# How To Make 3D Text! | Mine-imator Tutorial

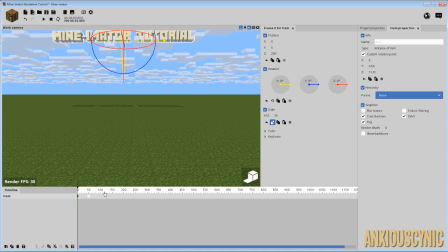This is way too slow. So let's go ahead and do that. Boop.
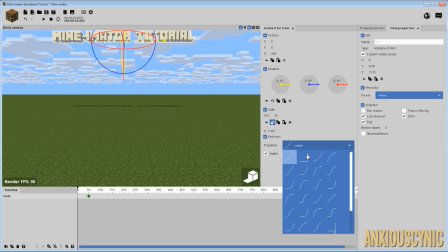It does like that. So one thing you could do here is give it a keyframe transition.
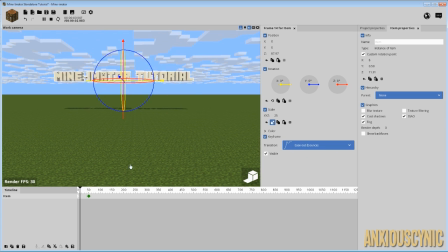Let's see if we would want maybe this one. And that would give you that nice bounce effect there.
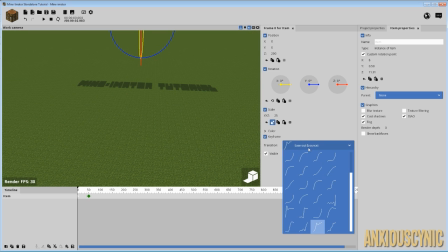And you can obviously play with some of these and get different effects if you wanted to.
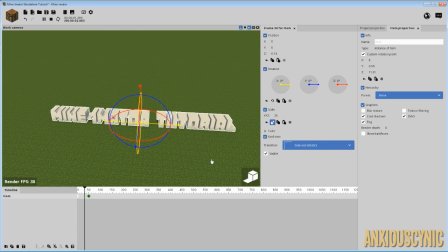You have that one. This is kind of rubber bandy kind of look and whatnot.
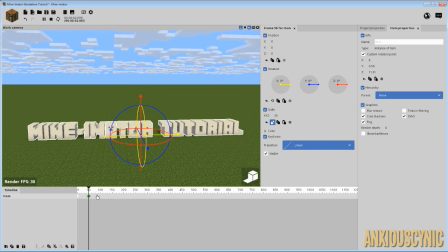Anyway, we're just going to go with this one. Do something like that. Another thing that you can do though, if we
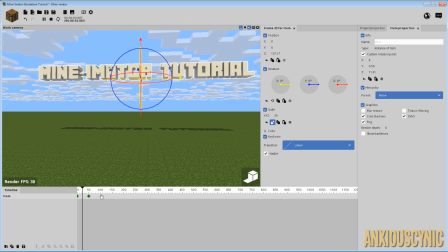just go ahead and do like that, if we had this come down and instead of using transition, keyframe transitions, we're gonna do our own thing.
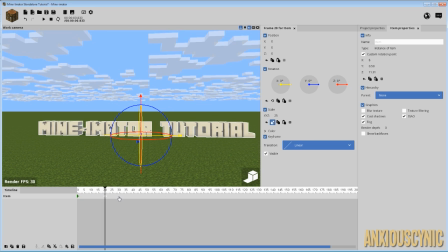So how about when it comes down here, then at this point, just over a couple of frames, we're gonna mess with our scale a bit. We're gonna have it come on the Z scale.
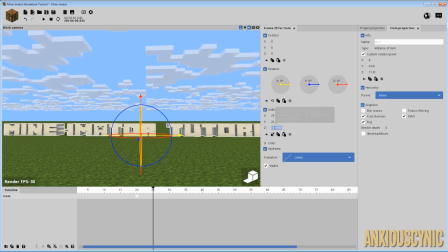Let's just say it kind of squishes down. Let's just go to about 16 here.
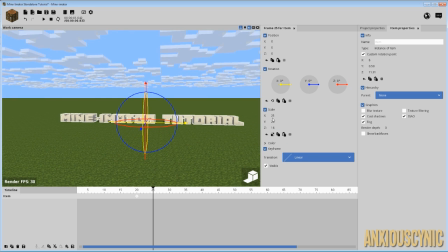And we want it to go on our X, I think. Something like this. It's not gonna be 100% perfect, like something that you could do with Blender per se, but We'll just try that and see what happens.
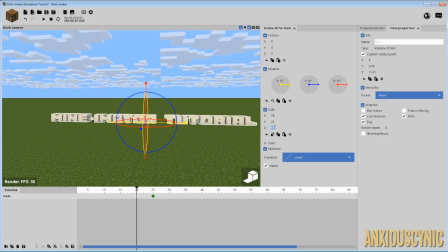I'm also messing with the wrong keyframe here. Sorry about that. Let's just go ahead and correct that real quick. There we go. So it comes down, it hits, and it squashes out a bit.
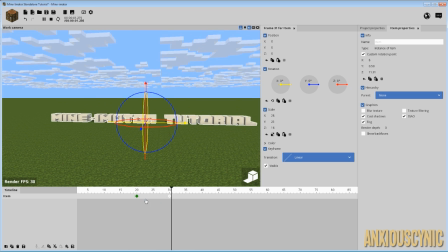Let's see. Let's have it go a little bit slower. So it can kind of hit, and it like squashes out. And then let's have it come back up. So we're just going to copy this keyframe and bring it back over.
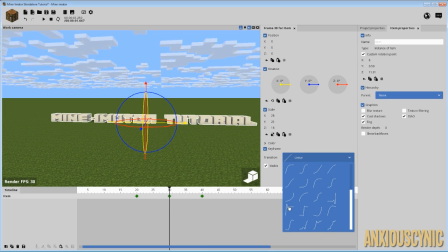And this is the one we're actually going to see if we can use our bouncy sort of transition.
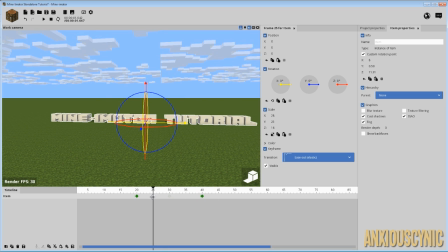Doing something like that. So if we had this come up, bring this out a little bit. So obviously, you know, you would have to play with the timing or whatever. But you can do all kinds of cool effects here.
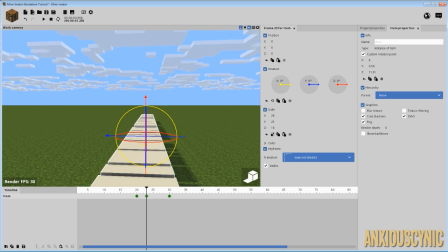Something like that. Actually, for this one, I think we would want to have the Y scale out a bit too.
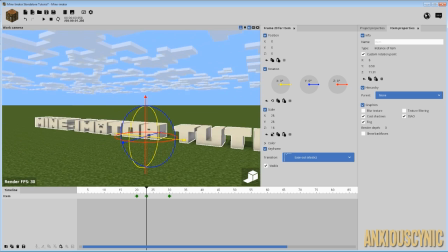Maybe it goes to 28 as well. Have it kind of do a whole thing here.
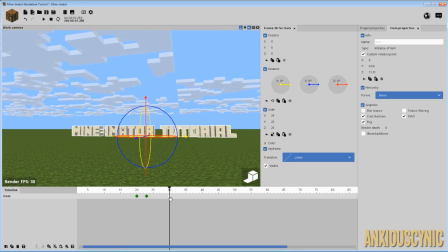And then if we bring this out, we can get some of that bounciness a little bit more. Yeah, a little more bouncy there. So that's another tip for this transition, the elastic ease out. Is it the further out the keyframe is, then the more that will play out over time.
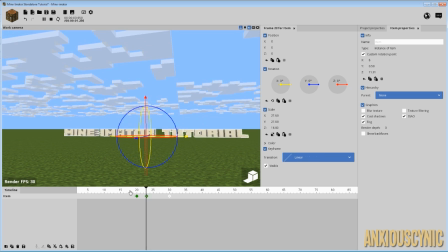So you can make things look really kind of thick elastic and have a quick bounce to them, or you can give it more of a jelly effect and have it kind of do it a little bit slower.
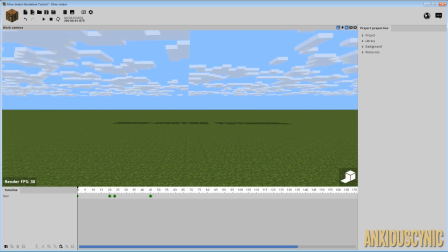So that's an example, just a basic example of just, you know, how you would take 3D text and animate it a bit and do some cool stuff with it.
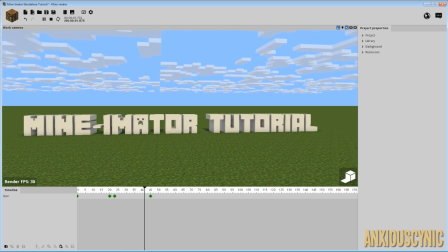Have it look like it hits the ground and dangle squishes and whatnot.
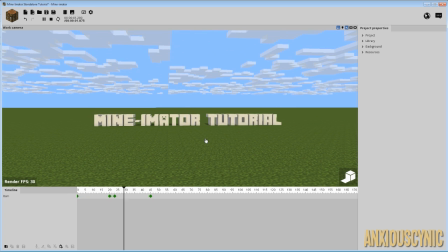It doesn't have to be a 100% rigid object. You can make it seem like it's made of jelly or something.
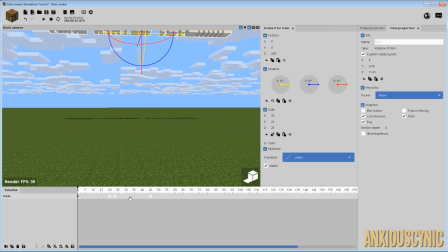You could change the color, of course. Let's go ahead and select all of our keyframes here and change the color of our text
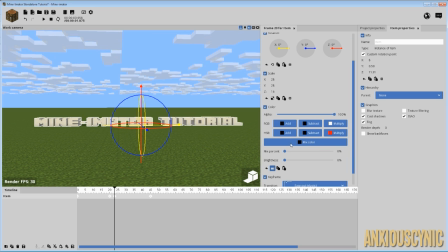very easily by messing with the mix percentage or whatever. If we wanted to make it red, then we can do that. You can obviously bring out the brightness, but that will get rid of some of your 3D-ness because of the lighting inside.
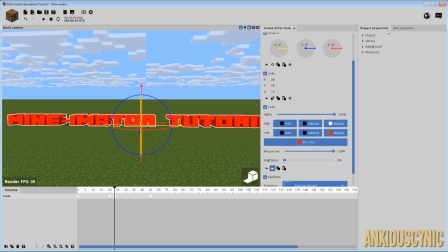So I would recommend most likely leaving the brightness down. All right, so one more thing to mention to you guys,
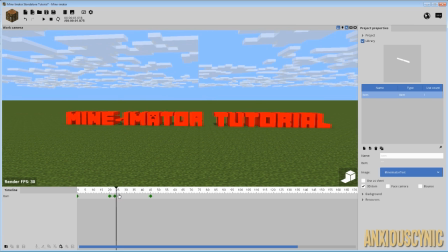if you wanted to do another thing that you could do with this, since this technically is an item.
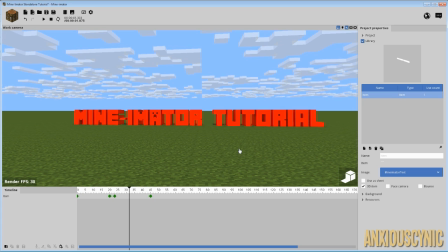For instance, when you're in Minecraft and you drop an item, it will bounce up and down on the ground a little bit, let you know, hey, I'm an item. Well, you can do the same thing with this even if it's text. So if you come over here to the library and you turn on bounce, it'll do the same thing as any other item within Mine-imator.